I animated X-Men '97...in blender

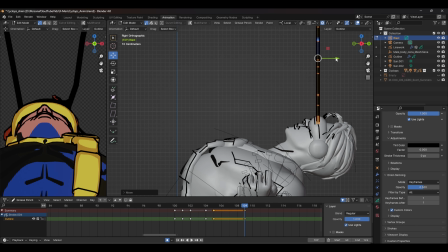250s
I did add a little bit of noise to the edges just to make it look a little more hand-drawn.
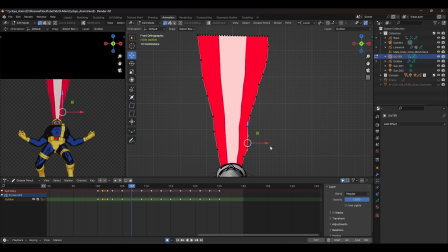256s
The outer beam was made on a new layer and I used a simple brush to get some nice jagged outlines.
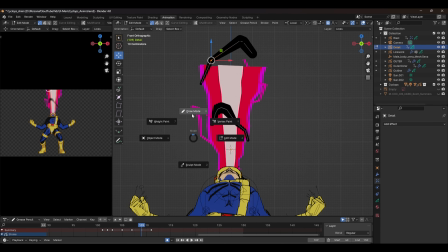262s
The final touches were adding the inner lines moving up and out across the whole beam to give it some real energy.
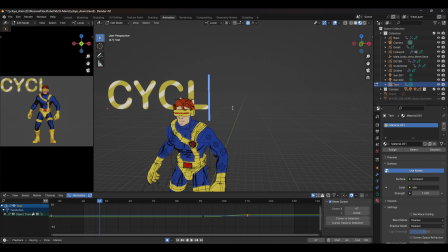270s
All I needed to do now is to add some classic text to the background, and here we have our first character. With the pipeline nailed down, it's time to cue the music and make a start on the rest. It can't be that hard, right?
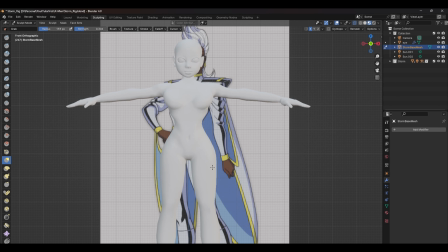287s
The core steps were roughly the same. Block out the shape of the characters with a base mesh and add some shading, and finally the line work.
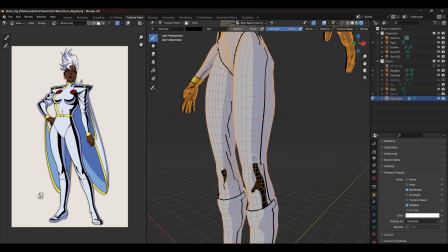296s
I did a fair amount of texture painting on characters like Storm and Jean to really finesse their comic costumes.
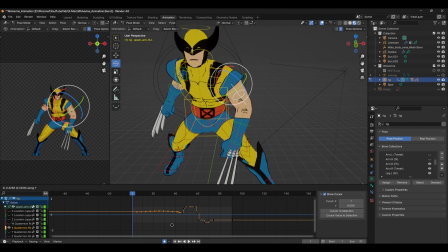306s
Moving on to animation, the simplest was Wolverine.
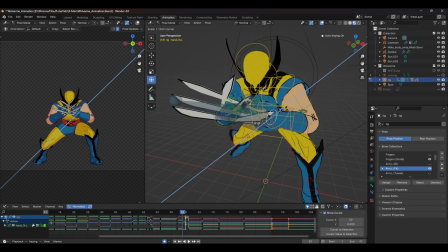309s
Blocking out the main poses of his animation didn't take long, but I did add a little bit of a smear frame just as his claws pop out.
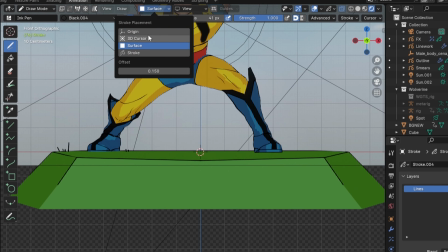316s
After the animation was done, I went back in and drew a background scene and some VFX frame by frame until I had something like this. With 2 characters done, it turns out I'd left the hardest till last.
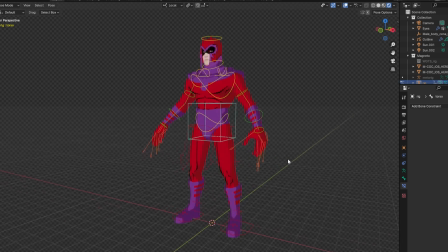330s
If we take a look at the characters, you can see there's still a few things missing, one of them being the hair. All of this loose hair would be quite a challenge to animate in 3D, so in a bold attempt to pretend that I knew what I was doing, I decided to animate it all in 2D.
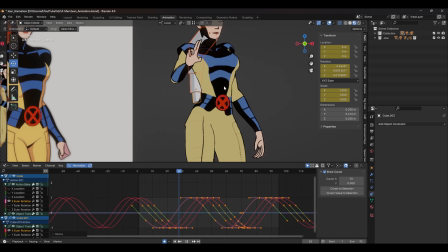345s
When I blocked out the animation, I used simple shapes to map out the rough timing for the hair.
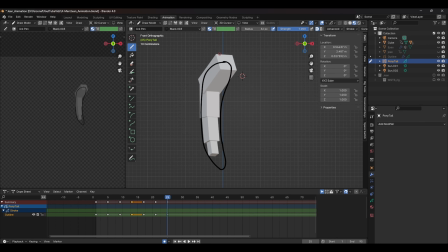350s
I then traced the rough arc, making sure to maintain the general shape and volume of the hair.
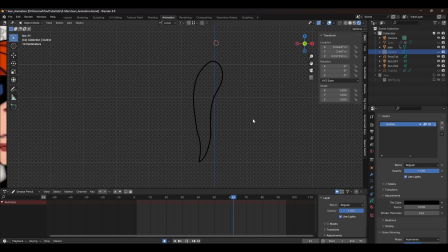355s
This gave me something like this. I then went back in and added more details to keep it interesting.
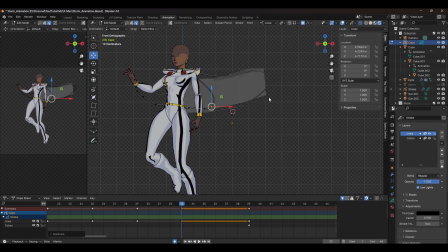362s
This is a similar technique I used for both Storm's and Magneto's cloak, just with less detail.
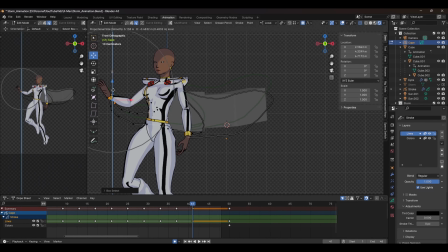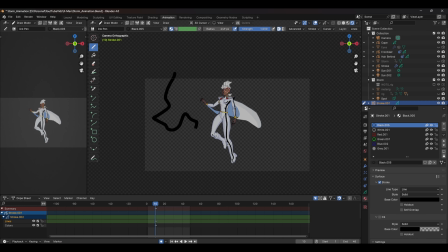375s
For the powers, each character had something slightly different. For Storm's lightning, I drew each bolt and then animated it moving in and out.
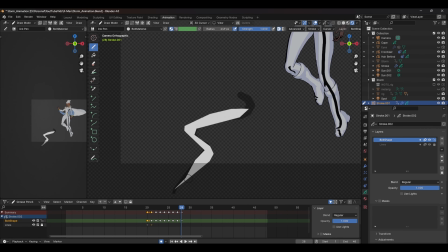384s
Using this as a timing guide, I then went back in and drew the final line work using more angular shapes.
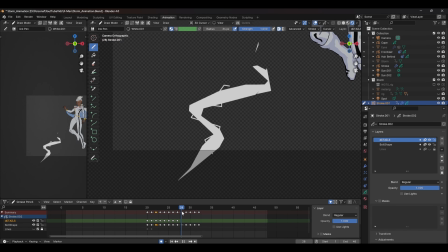390s
The last step was adding in some smaller strokes to really make this as chaotic as possible.
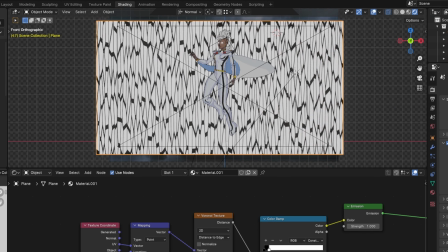396s
The last little bit of polish was adding in some rain by taking a Voronoi noise texture, scaling it and then animating it move in the Z axis. And with all of those elements combined, this was the final shot. Moving on to the last 2 and arguably the most powerful, Jean and Magneto.
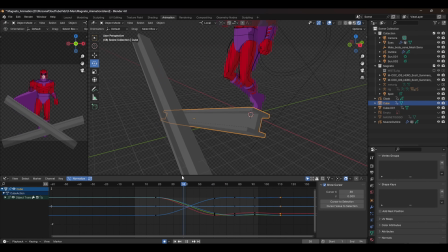415s
For their powers, I quickly modelled and animated some basic steel bars, and for Jean, a couple of props that might look familiar.
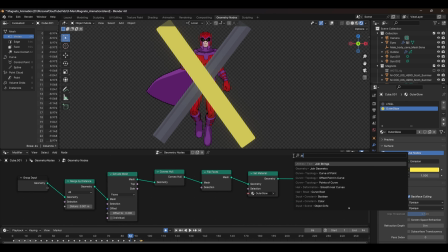422s
I made a quick outline shader by using some geometry nodes and then added an emission shader to recreate the yellow glow that's used by the show.
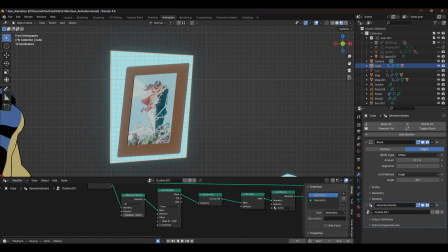430s
Jean also uses a tweaked version of this shader, except this time it has more jagged edges.
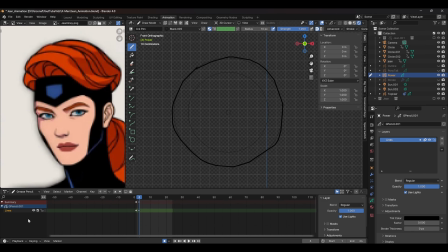435s
I also went in frame by frame to add more of this effect, making sure that all of the shapes that I'm drawing stay consistent and have straight jagged edges. And after pouring my blood, sweat and tears into all of these animations, here are the final 5 shots.
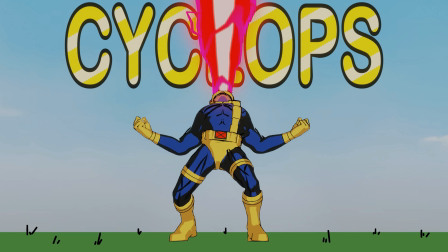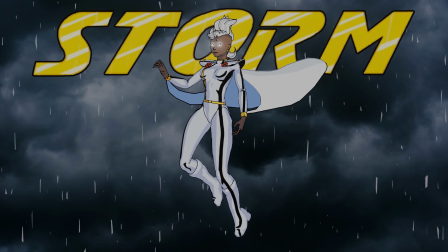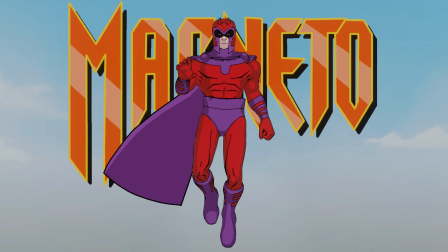If you think I've done these characters justice, let me know in the comments, and if you like what you saw, make sure you subscribe. And to learn how you can create more animations like this, click this video here.